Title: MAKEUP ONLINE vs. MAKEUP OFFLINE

So now I'm going to just show you two different options on the aperture. So if I want the background to be more blurry I need to drop my aperture from 3.5 to something really low.
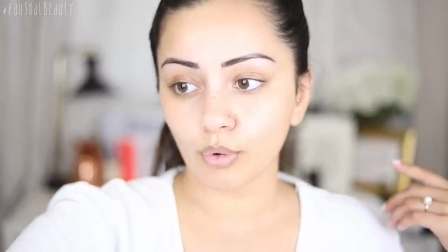11:59 So this lens goes all the way to 1.8 which is this right here.
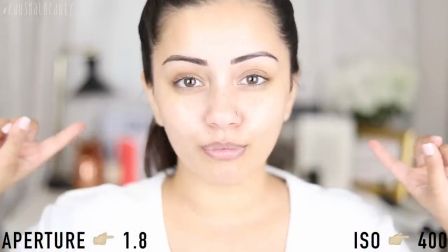12:06 So as you can see it is very washed out and the background is even more blurrier than last time but this also means if I move the slightest amount
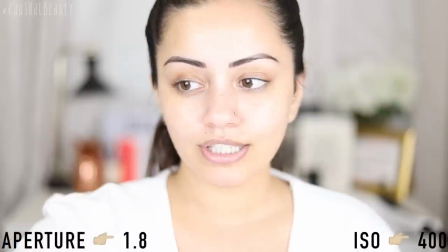12:15 back or forward it has to focus every single time I move like the tiniest amount so if I drop the ISO to 100 this
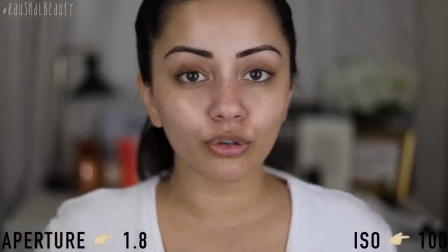12:23 is where it's going to look the most true to life so to speak with a really blurry background again but if I move the slightest bit
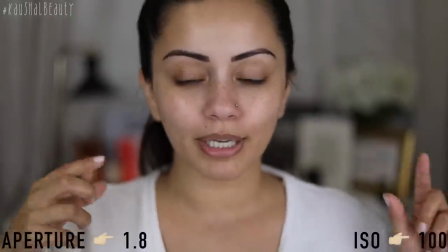12:31 forward or the slightest bit back or anything like that it will have to adjust because there's only like a small frame that it can focus in now
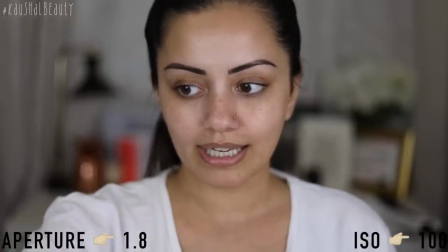12:40 if I up the aperture to something like 8.0 this is where I look like I'm sitting in the dark but
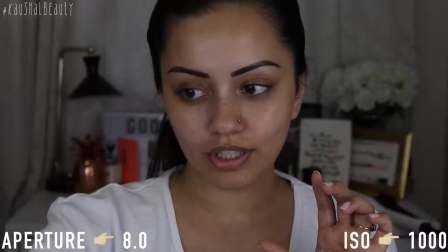12:48 this is where I have to up the ISO this is currently on a thousand which I still don't think is good enough um this is on two thousand right now so as
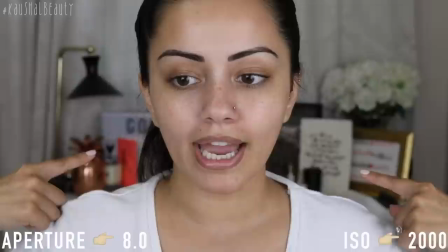12:56 you can tell the background isn't as blurry as it was before but I have more movement and I'm in focus more so there's more of a
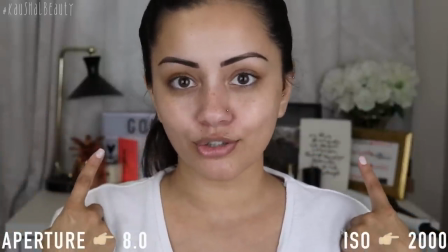13:04 focus point for me to work with but you don't have that super blurry background which I really like because it just kind of means that you're not
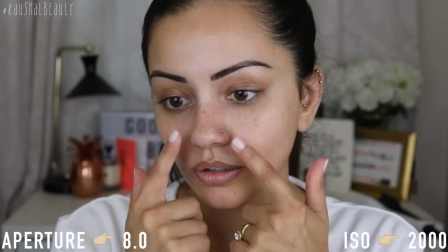13:12 distracted by anything going on in the back. So my skin is still looking fairly normal-ish.
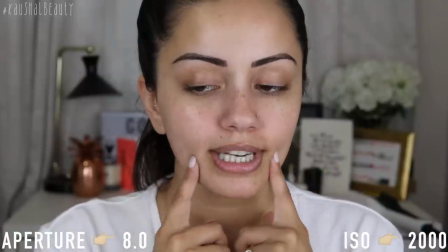13:17 I do feel like this is obviously a little bit more true to self but without the blurry background.
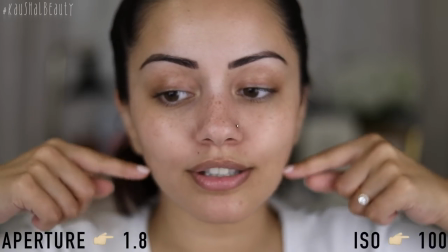13:22 With the background being super blurry it can blur out certain parts of the skin because the focus point is so small it can blur
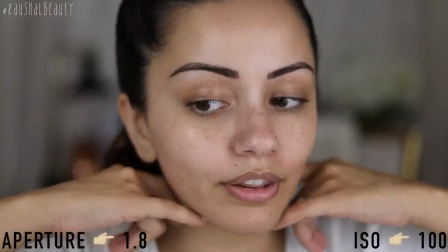13:29 out a lot of my skin so this is why I have stopped using this setting and I like to use something which is a little bit more natural.
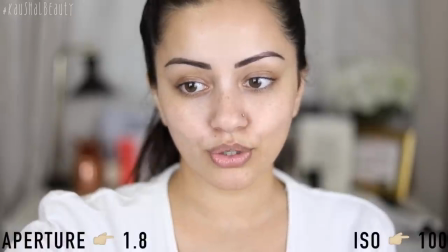13:37 If I kept that super blurry background and had my ISO on something like 200 you can tell it completely washes out my skin,
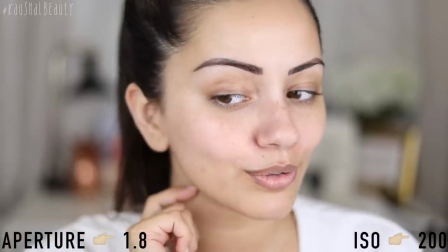13:45 you can't see any pores on my skin, you can kind of see a few freckles peeking through but this is where it literally looks like I'm walking around with a
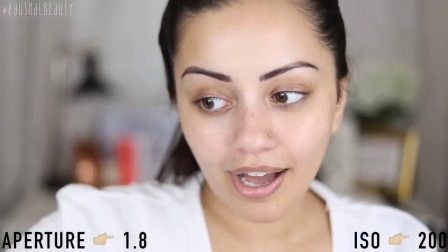13:52 bit of a skin filter but my skin obviously doesn't look like this in real life which is why I prefer shooting in f3.5 so an
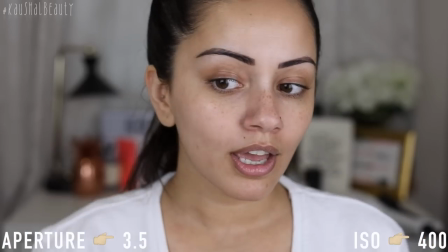14:00 aperture of 3.5 and my iso at 400 so this gives me the most kind of natural looking skin there's a good amount of focus on the whole of my skin without blurring anything out so that is exactly how I film my videos when it comes to editing so I actually edit all of my videos on Final Cut Pro and I also make sure that I don't use any kind of skin softening filters or anything like that on my videos I know that you can do a lot of things in post-production to like change the levels to make your footage look more brighter or more vibrant and things like that but I don't mess around with any of that I kind of just leave my footage as it is so it's very raw it's very just what you see is what you get I really hope that you guys found this video useful into how I film my videos and also why your makeup may not look the same as Instagram and YouTube and it's completely normal if your makeup doesn't look like videos because let's be honest no one's going to be walking around with studio lighting and a facetune filter on their face 24 7 so please remember that it's completely fine and completely normal if you have a texture that's showing through your foundation if you have fine lines you can bake or you can use blurring primers and things like that to really help with certain skin concerns that you may have but please please please do not feel bad if your makeup doesn't look like anything that you see on instagram and youtube i know we've all been there i've been there myself but i hope that like something small like this can help you guys feel better when you're putting your makeup on and you know if it doesn't look like your favorite person that you follow on Instagram or something like that it's totally totally normal when I'm scrolling through like my Instagram explore page I can tell exactly who has kind of face tuned their skin and who hasn't which is one of the reasons that I make sure that all of my pictures on my Instagram aren't face tuned at all if I have a spot or if I have any texture that's showing through my highlight I keep it there because that's what normal makeup looks like in real life because everything that we seem to look at on social media has a filter of some sort whether that's a metaphorical filter or whether that's a physical filter I just feel like if I can do my little bit to help you guys feel like no it's normal to have my skin